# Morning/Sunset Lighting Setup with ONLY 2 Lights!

Hey, what's up guys, my name is Cameron Gallagher, and today I'm going to show you how you can make an early morning look with just a few lights and a little bit of modification. So let's get into it.
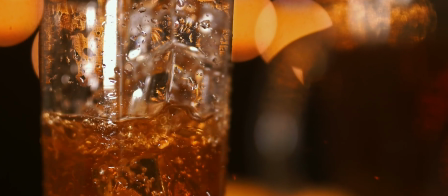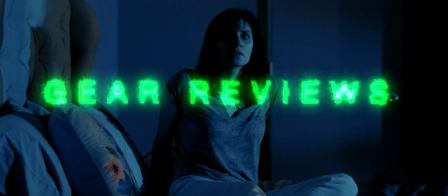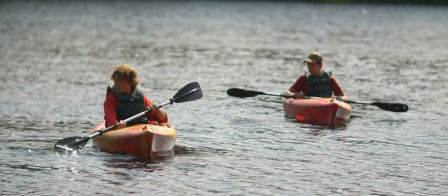So one of my favorite things to do when it comes to practicing lighting is actually putting myself in filming situations. So what I mean by that is thinking of some type of setup or some type of concept and then figuring out how to light and shoot for that situation. So one thing I've been thinking about was an early morning or sunset type of lighting.
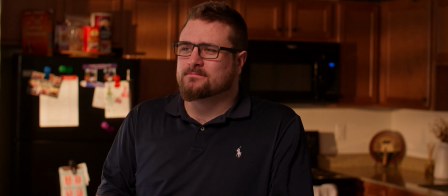(0:37)
Something where the lighting is coming through the window, it's warm, it's directional, it's coming through most likely some type of window look. It's not the easiest thing to conceptualize because a lot of these things you're trying to think of what you see every day in real life and how you can light that and make it look as real as possible. One thing that I like to do is think of your key source, and I don't mean a key light, but think of the key source of light that you're trying to get across. So of course in an early morning or a sunset,
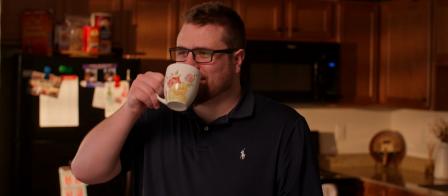(0:59)
the idea is that the sun is low, it's very warm, and it's very directional. So remember, the sun is a hard source, so I like to start from there. So what I did was I used my Aputure 300D and I actually put a half CTO on it. Now by putting half CTO, I am cutting down substantially on the light's output, but again, we're giving it that warm directional look.
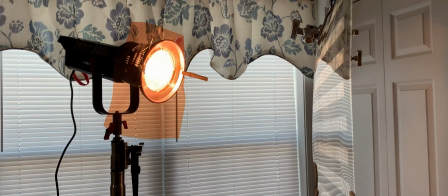(1:16)
I also used the Aputure Fresnel on the 300D, and this gave an even more intense and directional light.
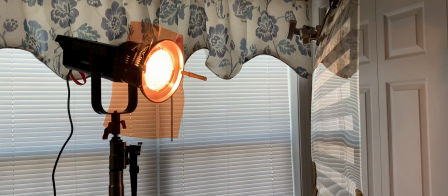(1:21)
So I actually put this on my C-stand at as low as it can go, and I aimed it directly at my background. Now one nice thing about this backdrop is the kitchen cabinets back there are brown, so they're gonna pick up those warmer tones a lot better.
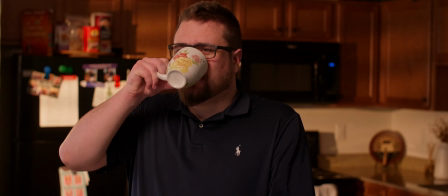(1:30)
Okay, so that's great, we have our sun, but the reality is we want it to be directional and we want it to look realistic.
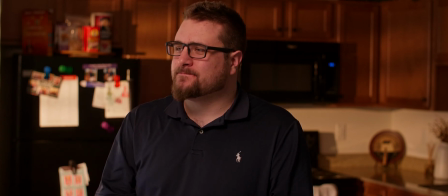(1:35)
So one thing is when the sun is coming through the window, it is going to be hitting most likely blinds or some type of window, obviously, in the way that's gonna create a shadow. Now because it's cloudy and it's not sunny out right now, of course we can't actually do that, which is why we're of course doing this whole lighting tutorial.
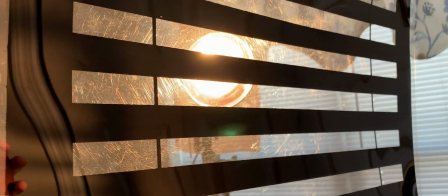(1:48)
So I actually had gotten some of these, I believe they're from Chimera. They're basically a window pattern outline. It's pretty much a cookie or Cucaloris. And what you can do with these, you can put them in front of your light, which helps create some type of shadow and interest in your background. Now you can sort of see this in the background right now, but finding the perfect angle isn't the easiest thing. I put mine on a little bit of an angle so I get a little bit more of a skew so the blinds look like they're getting larger.
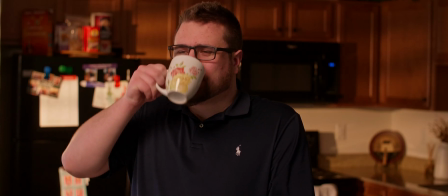(2:10)
Again, generally the sun is low and it's going to be somewhat directional, so it's not going to hit perfectly through your blind.
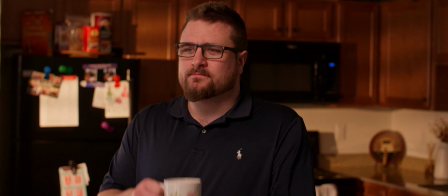(2:15)
So again, just adjust that to taste. But anyway, all we have is a hard light source with CTO, and it's pointing at the background.
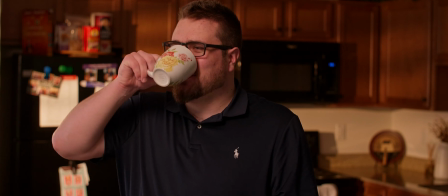(2:21)
Now before we go any further, we're gonna wanna set up our camera. So of course you can set up your camera however you want, but one of the most important things is gonna be exposure and white balance.
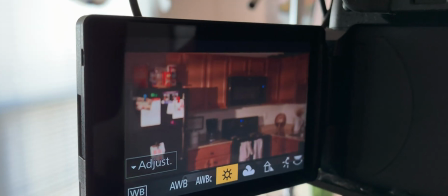(2:28)
But now the most important thing is gonna be your white balance. I actually set my white balance to 5600, which with that half CTO in the back, makes the sun look very warm.
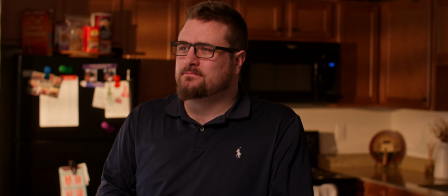(2:36)
Now it's not too warm where it's not a tungsten light where it would be very orange and very yellow, but because it's a half CTO and we're at 5600 on the camera, it looks very warm, just as the sun normally would. So now the next thing in this situation was actually blocking light off of my face from right here. One of the things is, of course, it is during the day and there is light coming in from these windows. Now in a perfect situation, you might want to block that light completely, but I didn't have enough black fabric to cover up everything. So what I actually did was I actually threw one of my impact floppies on a C-stand. Now if you don't know what a floppy is, it's basically a negative fill or a cutter. This is basically just a black fabric that's in a 2x3 frame. Now of course, one of the things is I'm also wearing glasses, so by blocking that light,
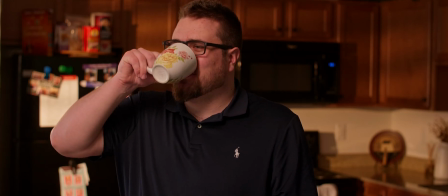(3:13)
not only am I fixing any contamination or spill from the actual daylight coming in, but I'm also getting rid of that reflection off my glasses. In the first shot I actually tested, there was a reflection on my glasses and it was really annoying, so using that floppy was really handy.
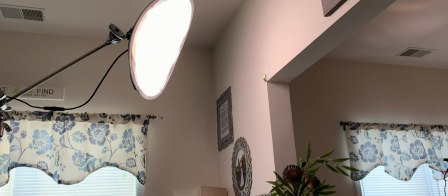(3:26)
So the next thing is the key light. So I actually used the Genere bicolor flex light. I just got this thing a few days ago and I'm gonna be doing a full review on it, but this thing was really nice because it's light, it's easy to put in tight places.
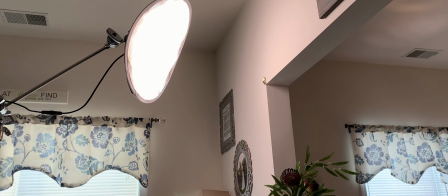(3:35)
So just a few feet over here is the wall, so I had to actually boom it on my C-stand and sort of stick it as far out as I could. Now being a light and bicolor light, this makes it extremely helpful because I can boom it very far, but I can also change the color temperature, which in this situation is going to be key.
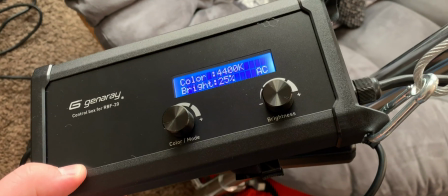(3:49)
Now of course you could gel, but again you're gonna lose output. So I actually had this thing dimmed around 20%, and I actually set it at 3800 Kelvin.
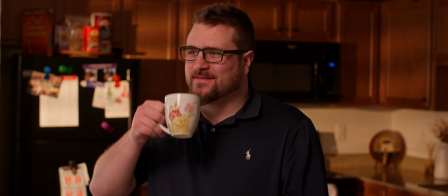(3:56)
So with my camera being set at 5600, the 3800 Kelvin looks warmer but not too warm on my face, making sure that it still looks like there's warm sunlight hitting my face, but it's also not too warm where our background's gonna be.